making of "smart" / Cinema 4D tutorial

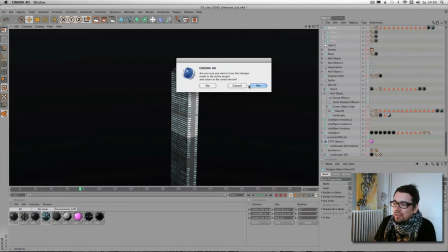[81:58]
And the whole city consists of 2 buildings, and at the end again to
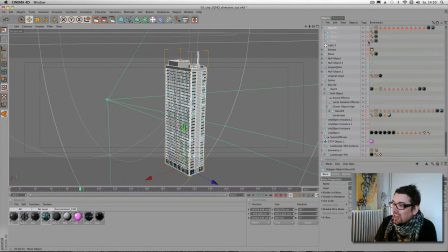[82:05]
become this a bit grungy look, I just adding some planes,
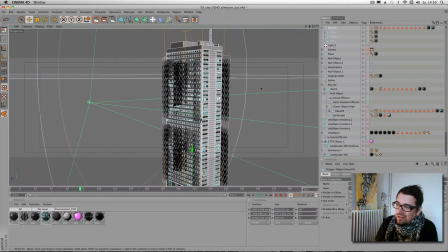[82:10]
doing this alpha textured stuff in front of it. That's all.
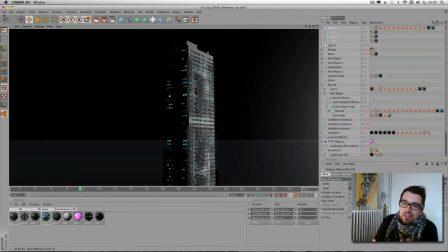[82:17]
No special trick. So
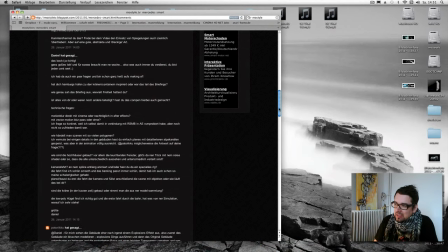[82:25]
is there something left? I don't know. Let's see. Hi, me again.
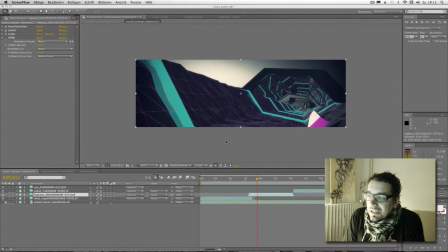[82:33]
Sorry, I noticed that I forget something. Compositing. Okay, but it's not much. No fear. You see, I have much of the right look
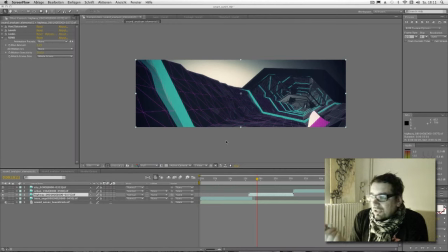[82:51]
direct from Cinema 4D, so I just adjusting a few things in compositing. I did no passes or something, nothing, just plain 3D out.
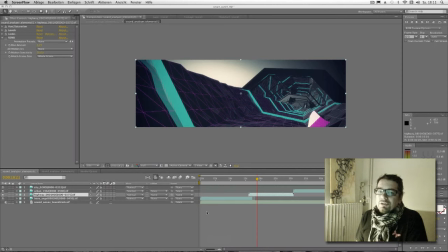[83:03]
I ran it in 16-bit to have a bit more space to adjust, for example, that's all I did. Saturation, yeah, I adjust brightness, yeah, and then I just put magic bullet look
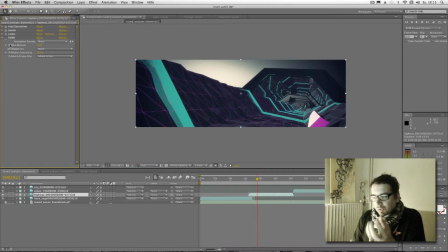[83:22]
plug in to give him a bit more interesting look, and at the end a little tiny bit real smart motion blur. That's all. That's the whole compositing on this job. Yeah.
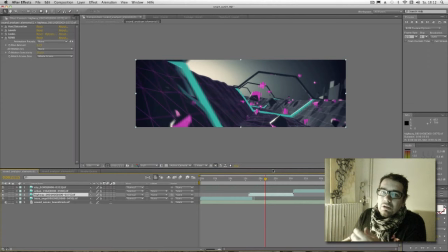[83:36]
Okay, and this is the version for the stage. Yeah. And the guys told me there the LEDs on the stage is a very high contrast thing, so I made the original film a bit bleach,
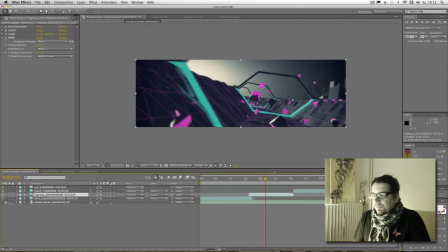[83:55]
and yeah, just for the version you see on Vimeo, I give the whole movie a bit more contrast, and at the end I adding some lens flares,
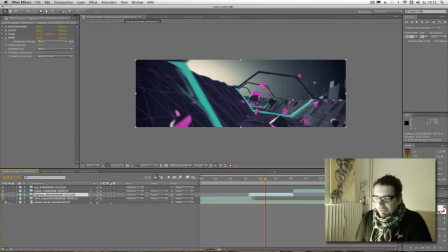[84:09]
because yeah, it feels maybe a bit better and not so clean. Yeah, and that's all. Here you can see that's my editing, and that's the compositing.
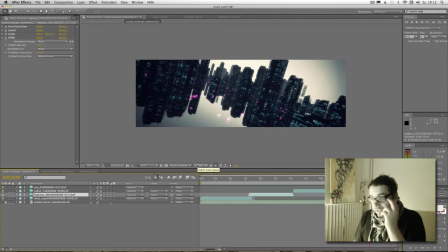[84:26]
It's not much, but I think you have to know it. Yeah, it's interesting because of course normally I do some bigger and complex commercials, and there's some complex stuff to do,
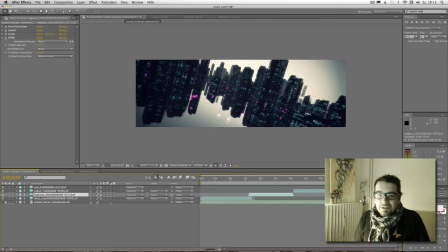[84:40]
and this movie is a special case because it's very easy, but of course it's very fun too. Yeah. And now back to myself. Bye bye.
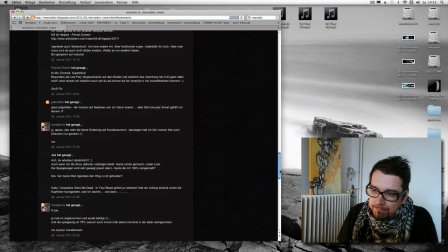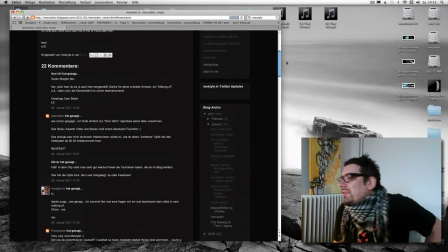[85:02]
No, I think it's all. I hope I didn't forget anything. And it's a hard project. It's very, very easy to do. Very fun for me because I very like this style. Trying out something, and when it looks nice, it's a style. Yeah. Um, it's very interesting in terms of short projects where you didn't have some preparation time for complex ideas. I like this, and that's all. Yeah, as I said at the beginning, it's very easy. You see now, it's just Cinema 4D and a few little dirty tricks and maybe a few interesting ideas combined together, and that's all. Yeah.